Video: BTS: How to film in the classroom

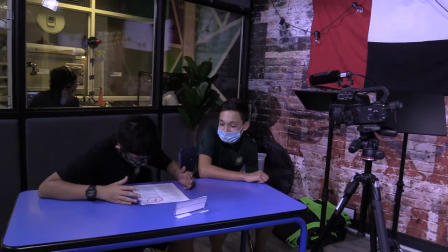my mom is going to freak about this history test
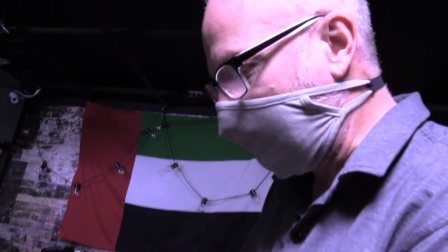cut okay very good i'm going to go to the next one his next line is the one we just took aren't you
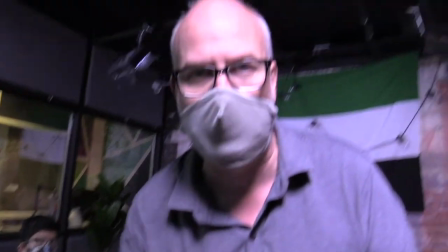listening okay you notice as the director i'm kind of giving him how i want him to say the line okay the
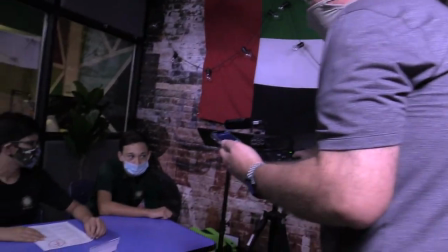one we just took aren't you listening okay so you're kind of freaking out a little bit on him okay and I'm recording
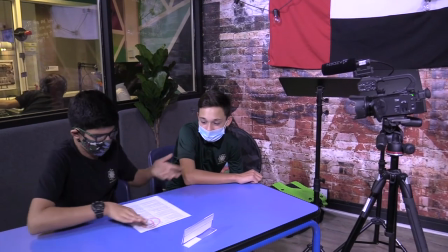and action the one the one that I got
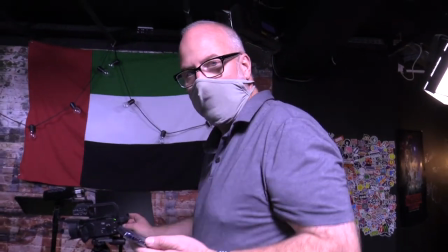you messed that one up okay so here we go this is that tape the
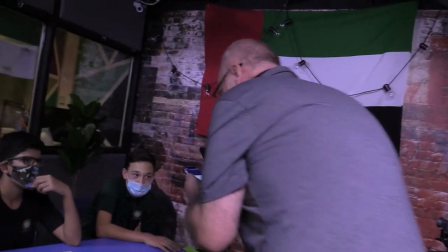line is the one we just took aren't
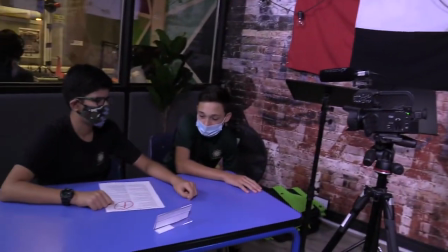you listening I'm still recording so action the one we just took aren't you
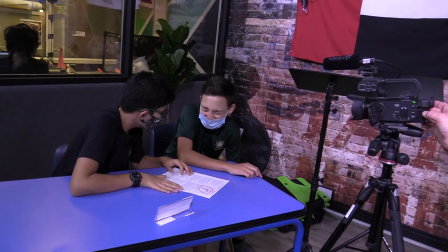listening and cut awkward silence there that's great okay
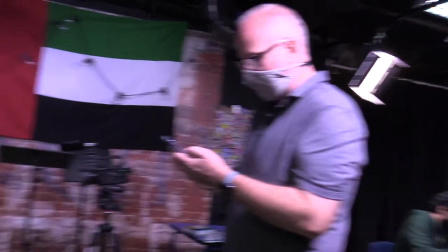uh-huh okay uh-huh no okay okay now your line is
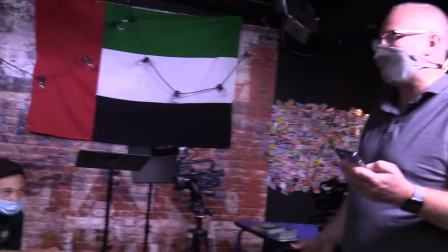oh are you looking at me oh that explains a lot okay and you're looking at him when you say
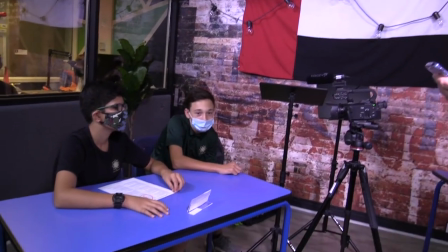it okay okay and recording and action
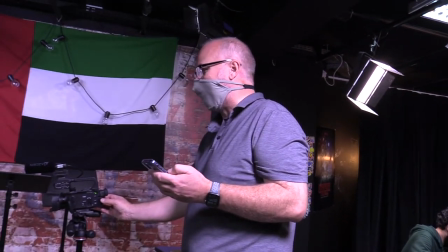oh that explains a lot all right oh that
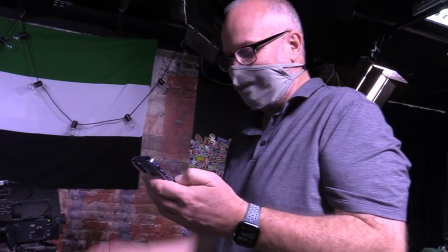explains a lot I'm recording and
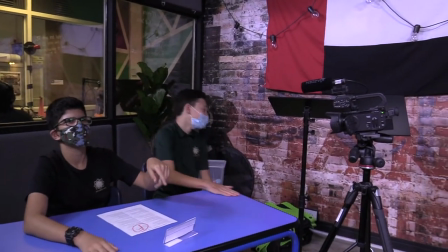action wait what's the line again oh that explains a lot okay here
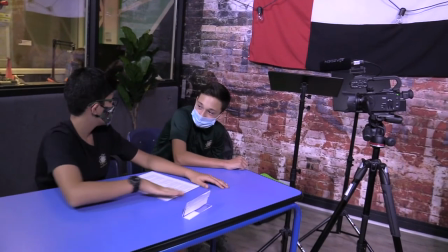we go and go oh that explains a lot
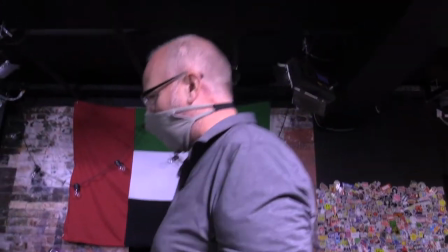you got to be more shocked okay more shocked because you just just realized that
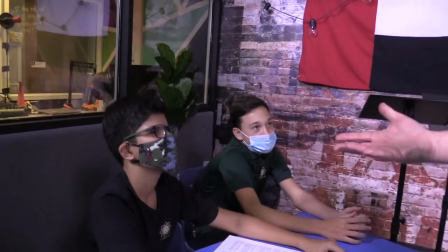you've done something really wrong and now he's just now it explains a lot okay so here we go and
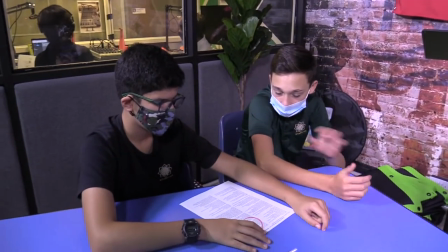I'm recording again and action oh that's what I got
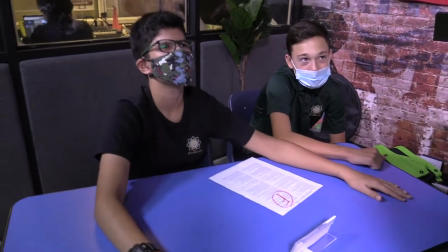wrong no that's not the line it's like he's making
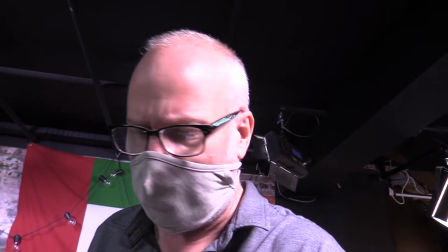up his own lines he's one of those impromptu actors that just thinks he can just change it the line is oh that That explains a lot.
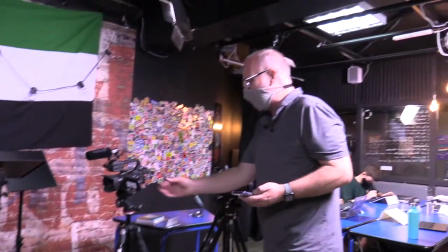I cannot think. The writers would not be happy with that. I'm pressing record again. We are recording.
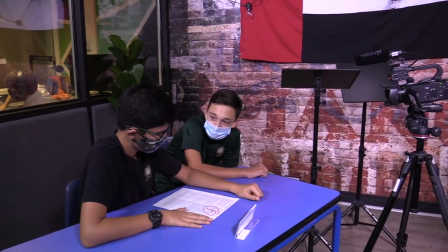You're looking at him. You're looking at him. And then action.
Oh, that explains a lot.
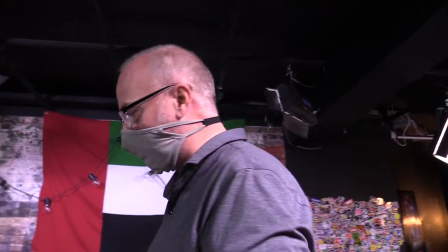Cut. That's what we're talking about. That's a good line. Okay, I'm going to reverse the shot. I'm coming over here.
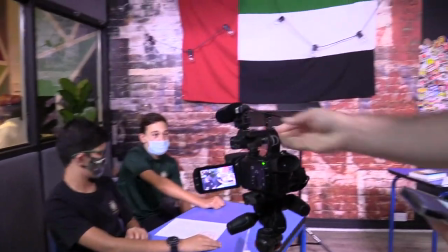You're the B character. What? You are just, let me just show this to you. Do you see how I can see you still in there?
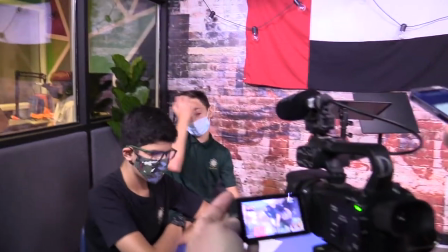So you've got to make sure you're looking at him when he's talking to you because I still see you in here. Okay, so here we go.
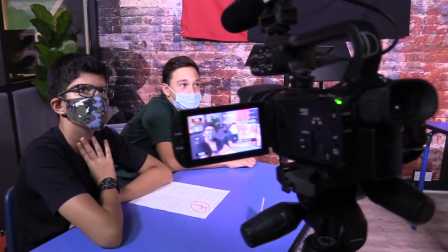We got these things. Let's go back to B. So what do I say? And you just say, let me see it.
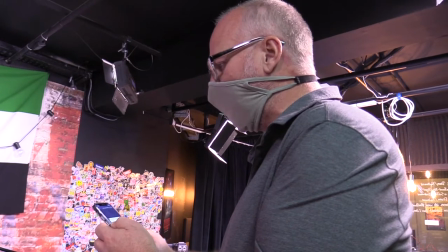Okay. How about we do, let me see it, and you grab it, and then you take a look at it, okay?
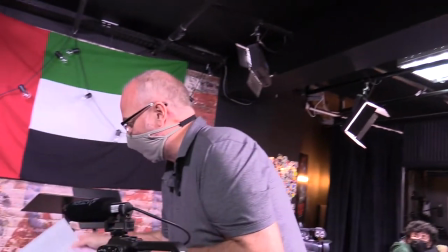I'll put it like this. We got to see the F on there. We like to see. See, I'm going to flip it over. Okay, okay.
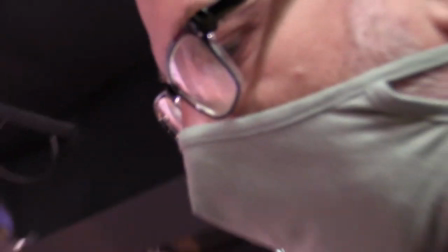I see what you're doing there. Okay. We're recording, and the line again is let me see it okay and
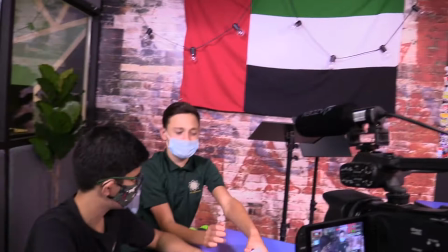action let me see it and
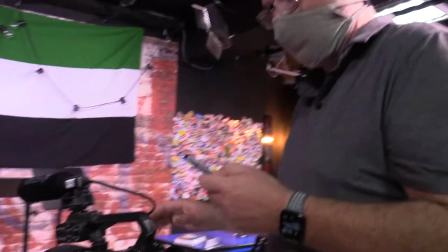cut I'm gonna get an over-the-shoulder shot in just a moment of that okay all right let me go with the other B
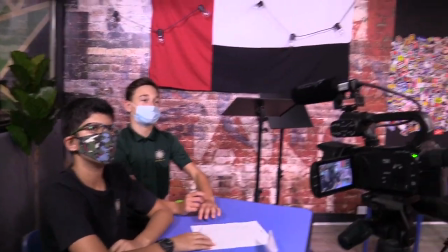one okay so this is the big reveal you've failed the
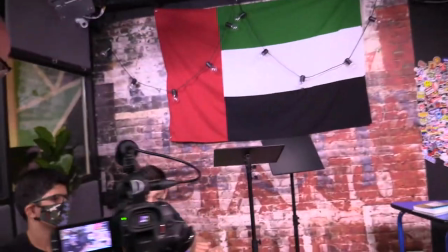history test because it was a science test okay so this is kind of you're doing like you failed the history
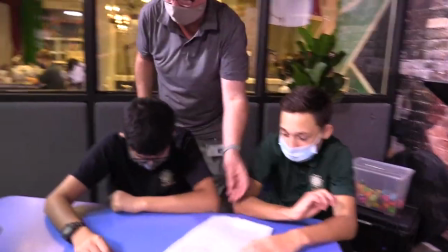test because it's the science test you kind of pointed out to him because he's so silly about this whole thing okay yeah I can't even say my life okay so here we go
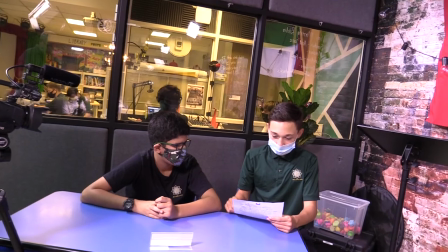here we go and action you failed the history test because it's a science test it says
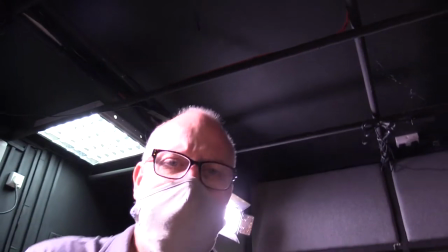it right there oh put that line in it who put that it says it right there and there I don't remember putting it in there do you guys remember putting it in we didn't put that in
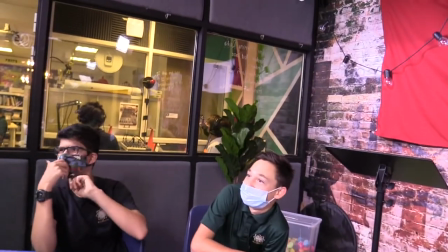there at all improvisation. You're being paid to say the lines.
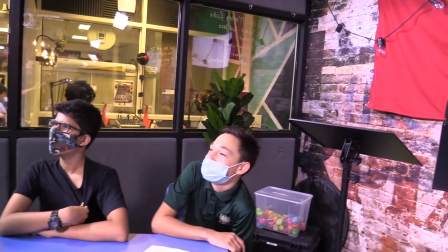What am I getting paid in Mr. Fleck? Being paid to say the lines.